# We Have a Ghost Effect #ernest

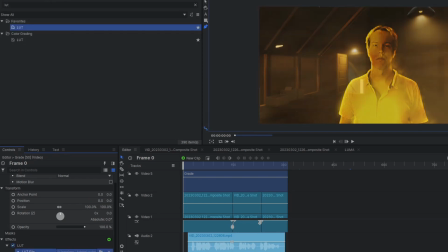(4:06)
Then I add LUT to match the ghost better with the background plate. Curves is a handy tool to add contrast with more control.
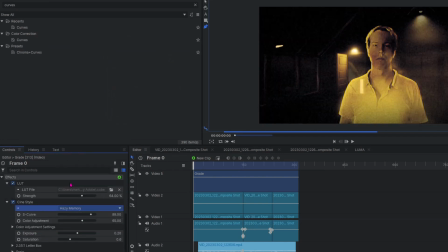(4:14)
And Cinestyle effect can make it look more convincing, but I try to keep it subtle here.
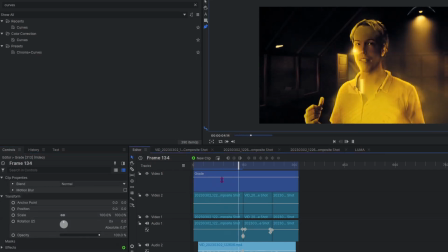(4:19)
Then I noticed that the gleam is casting dark rays on the video, which is the opposite what I had in mind.
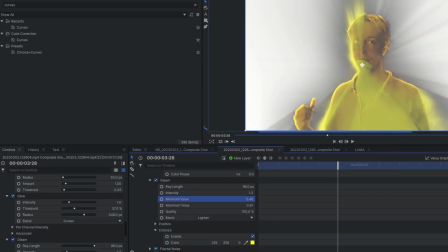(4:25)
So after some tweaking, I decided to remove the effect. Time for a first render.
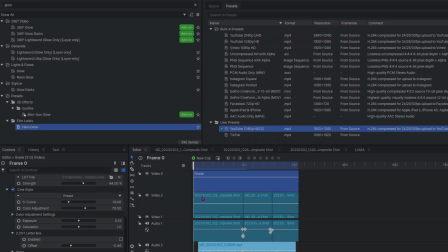(4:30)
For that I have a custom YouTube preset that simply has a higher bitrate to keep the quality. I found that the default YouTube preset causes artifacts sometimes, so it's a good idea to increase the target and max bitrate in the preset window.
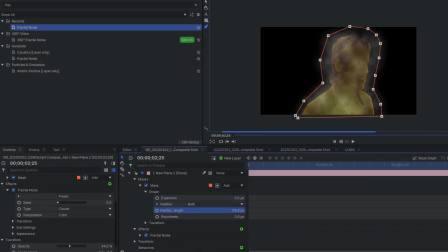(4:44)
The first render didn't have enough smoke around it, so I created a new plane with a mask and fractal noise,
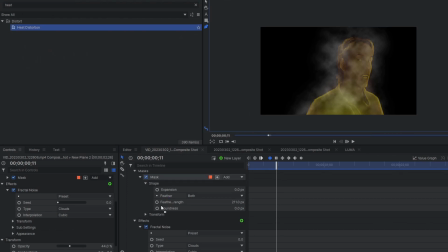(4:50)
and again animate the effect to look like rising smoke. Adding the heat distortion effect makes it look a little more ominous.
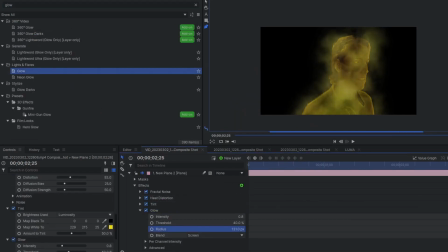(4:57)
Then some tint to give color and glow for a stronger effect. I duplicate the plane and change the second fractal noise to wisp type.
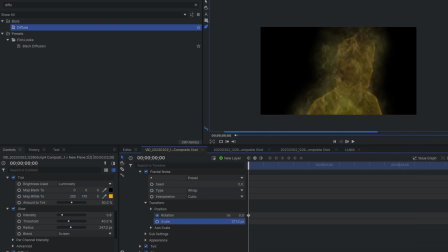(5:06)
Add diffuse, change the tint a little. Adjust the scale, bring down exposure, and change the blend mode to multiply.
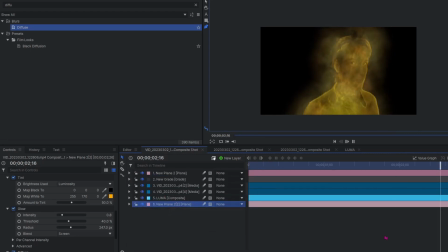(5:13)
I move the layer to the bottom to take it down a notch. Time to apply the same effect on the other composite, so I'm adjusting.
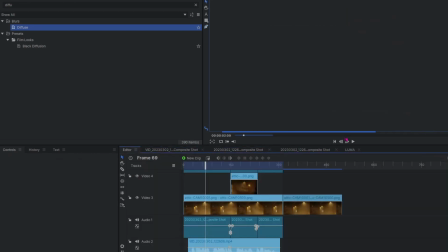(5:22)
If you don't see the effect in the editor, make sure the layers are extended to cover the whole clip on the timeline.
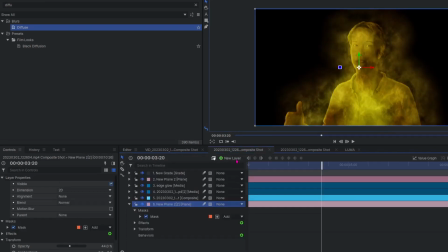(5:28)
Here I realize that I'm moving, so I need to animate the mask to follow my movements.
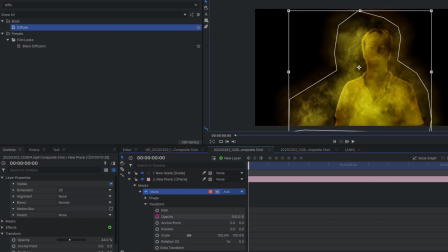(5:34)
This is not the best way to do this. If I would do this again, I would use a white key matte, scale it up a little,
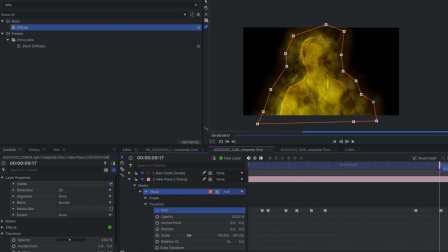(5:40)
use diffuse and some delay to match the movements closer, and without need for any keyframes for the mask.
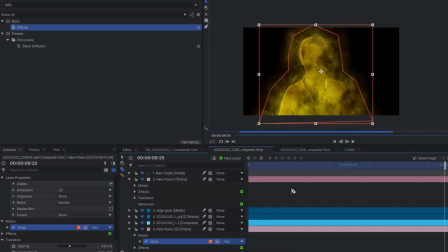(5:46)
I'll try that next time. Here I notice that the wisp is not moving.
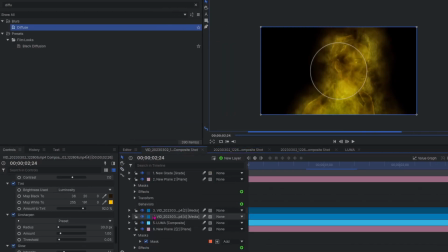(5:50)
To fix that, I add a keyframe for the seed and another in the end, increasing the value to 1.
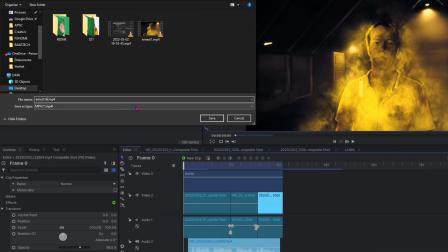(5:57)
I'll do the same in the other composite. Time for a second render. This time I got some feedback and realized that now I went too far.
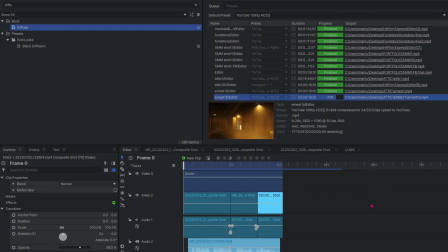(6:06)
It looks like I'm engulfed in some ghostly flames, and I'm too yellow.
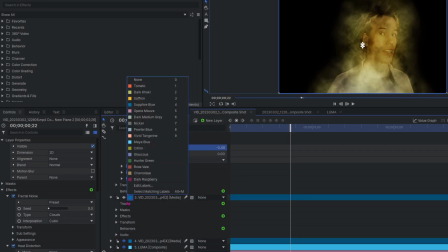(6:11)
For the final fix, I reduce the tint and move some sliders around to lessen the effect.
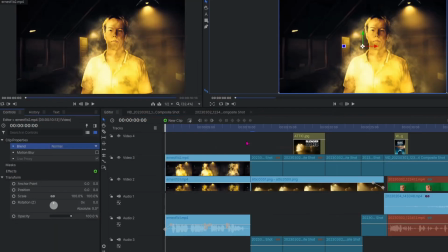(6:16)
With this version, I added on top of the last one, lowered the opacity to 68 and changed the blend mode to luminosity.
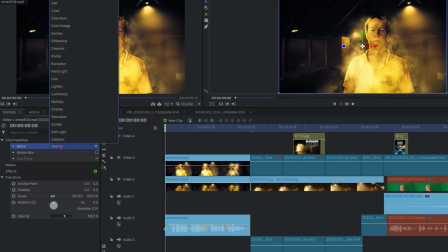(6:25)
Doing this for the first time took me more hours than I thought, but I learned a new trick.
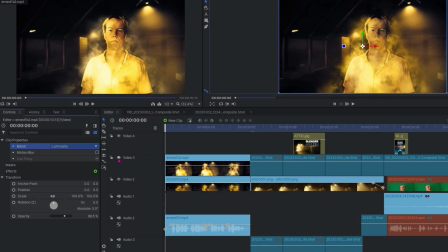(6:29)
It's also good to have someone else to give you feedback when creating effects, because it's easy to get blind to your own work.
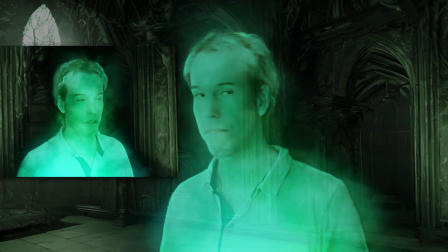(6:38)
And this is how you can create a 3D background, use multiple angles, and make yourself look like a ghost, if you want to.
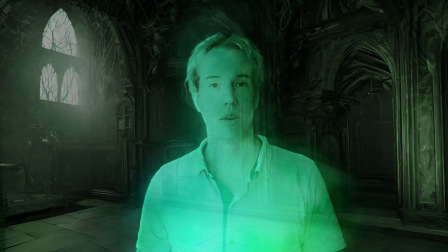(6:47)
Watch more videos here.